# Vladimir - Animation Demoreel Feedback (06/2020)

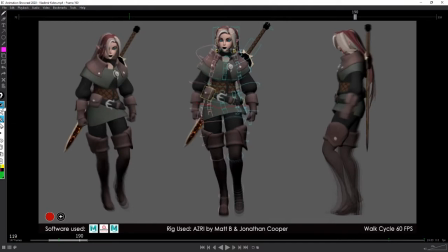I prefer the reason I'm hesitating because I prefer drawing with Epic Pen and not really the player of the keyframe pro player. Um, and right now I've got two pens options, so I'm a little bit confused.
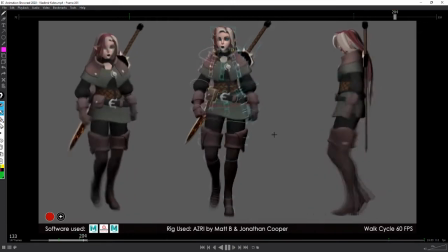That's why. But yeah, what I was gonna say is the reason I prefer, by the way, is because I can draw over something that is moving.
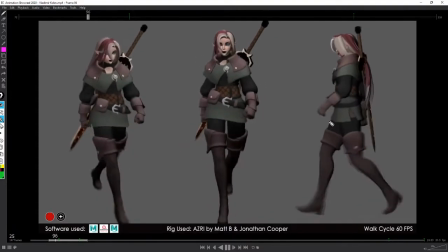Sometimes it's handy. Yeah, I was gonna say, to me, the proportion, the length of the arm are a little bit too short.
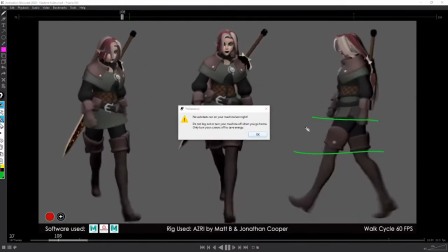Like the knees are here and the arms are. Oh, sorry.
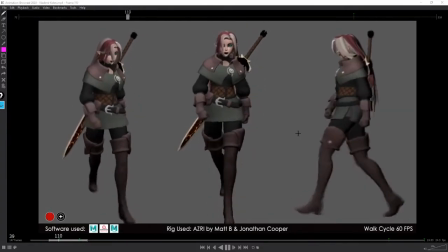This is a little pop-up. That shouldn't happen. Yeah. Yeah, I think I would prefer
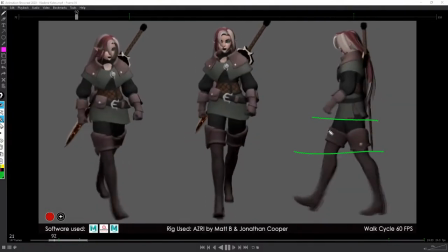So that's what I'm saying. I don't know. It seems like it's a rig proportion. Like I would prefer the hand to go a little bit more like in the middle of the thigh, like around here.
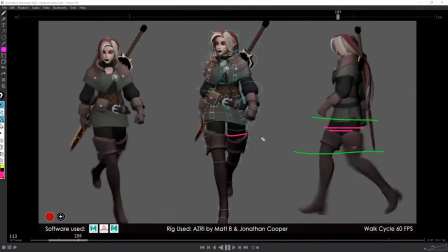That's like if you stand up and you're a normally proportionate guy, your your hands will arrive like mid-thigh, and not here. It just the hand is a bit too. So that's what I'm saying here.
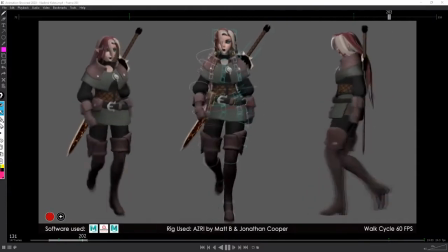It looks a little bit odd to me, but there are way, by the way, if it's the rig in itself, then so be it. But there are way where you can cheat, perhaps lowering the shoulder a little bit more.
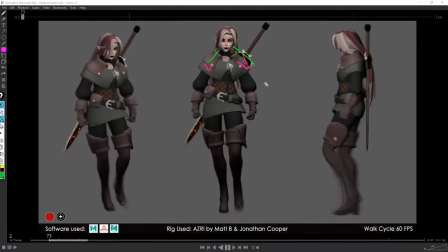Although there's already a nice, I mean, that the shoulders are quite the shape of of the shoulders. Sorry, not the shoulders are a little bit already in that shape, so you can't really do much.
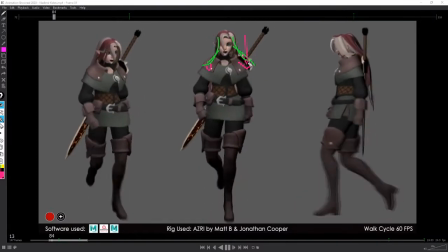I guess if you would still try to lower the shoulder even more, it would kind of create. Anyway, that's just something to think about. You could have also like open the hands,
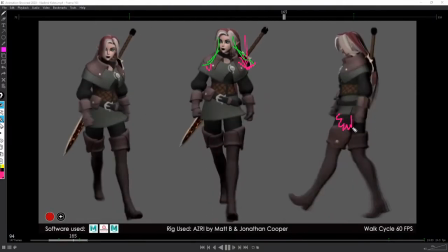that would have give you a slightly more reach, not perhaps not that much, not as much as mouse drawing, but that could have helped.
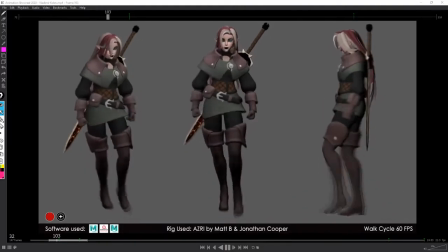But this is stuff you can't really control, but you kind of have to think about it still to make it like, as appealing as possible. Because if the human eyes just see something that is not used to, or okay, it's a kind of like a cartoony, and clearly it's a CG character, but still,
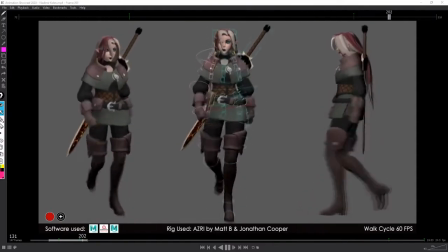if you have some weird proportion, it's gonna make it kind of hard for you to sell body mechanic because if there's something weird, like yeah, you will not always be able, or the viewer will not always be able to just spot what's happening,
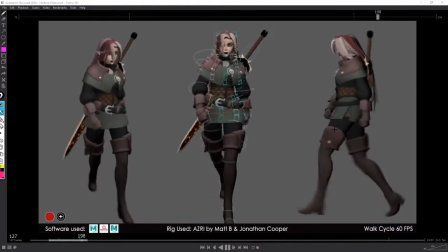but they will sense that there's something weird happening. If that makes any sense. Um, anyway. So on your sorry, on your animation itself, I'm talking a little bit about unrelated stuff,
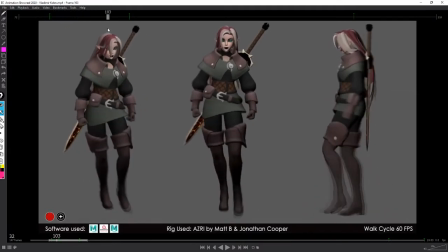but on your animation itself, yeah, to me it seems fine overall.
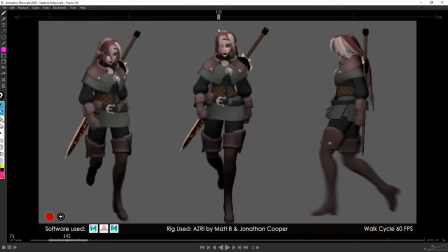I like that the head is locked. I like the little layer you've added on top of her looking on the right, like I said.
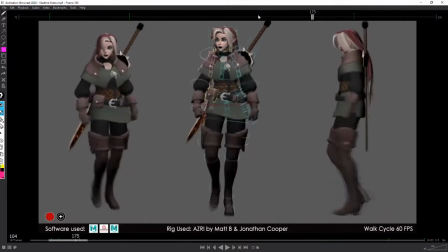The little blow is a nice touch too. This is cool.
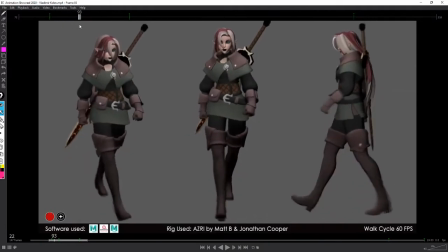Um, she walks a little bit like a guy, I would say, here. I did notice, by the way, this in your demo reel. I think you stated this is keyframe animation and this is mocap.
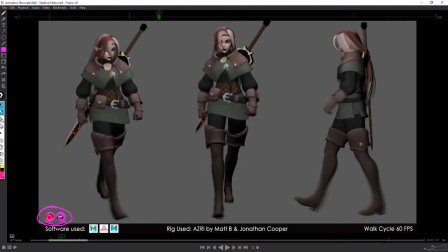So he, here, I guess it means you have both at the same time, if I'm not mistaken. Which is cool. Like I know we do this all the time at CA. Not all the time, but
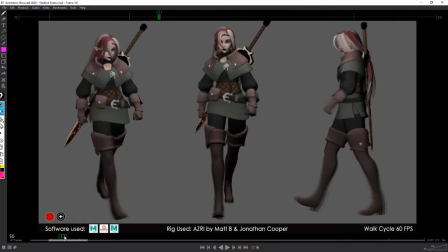every time we use mocap, I shall say, we always obviously tweak the mocap a lot, so we never use raw mocap. We push poses crazy or timing crazy. Yeah.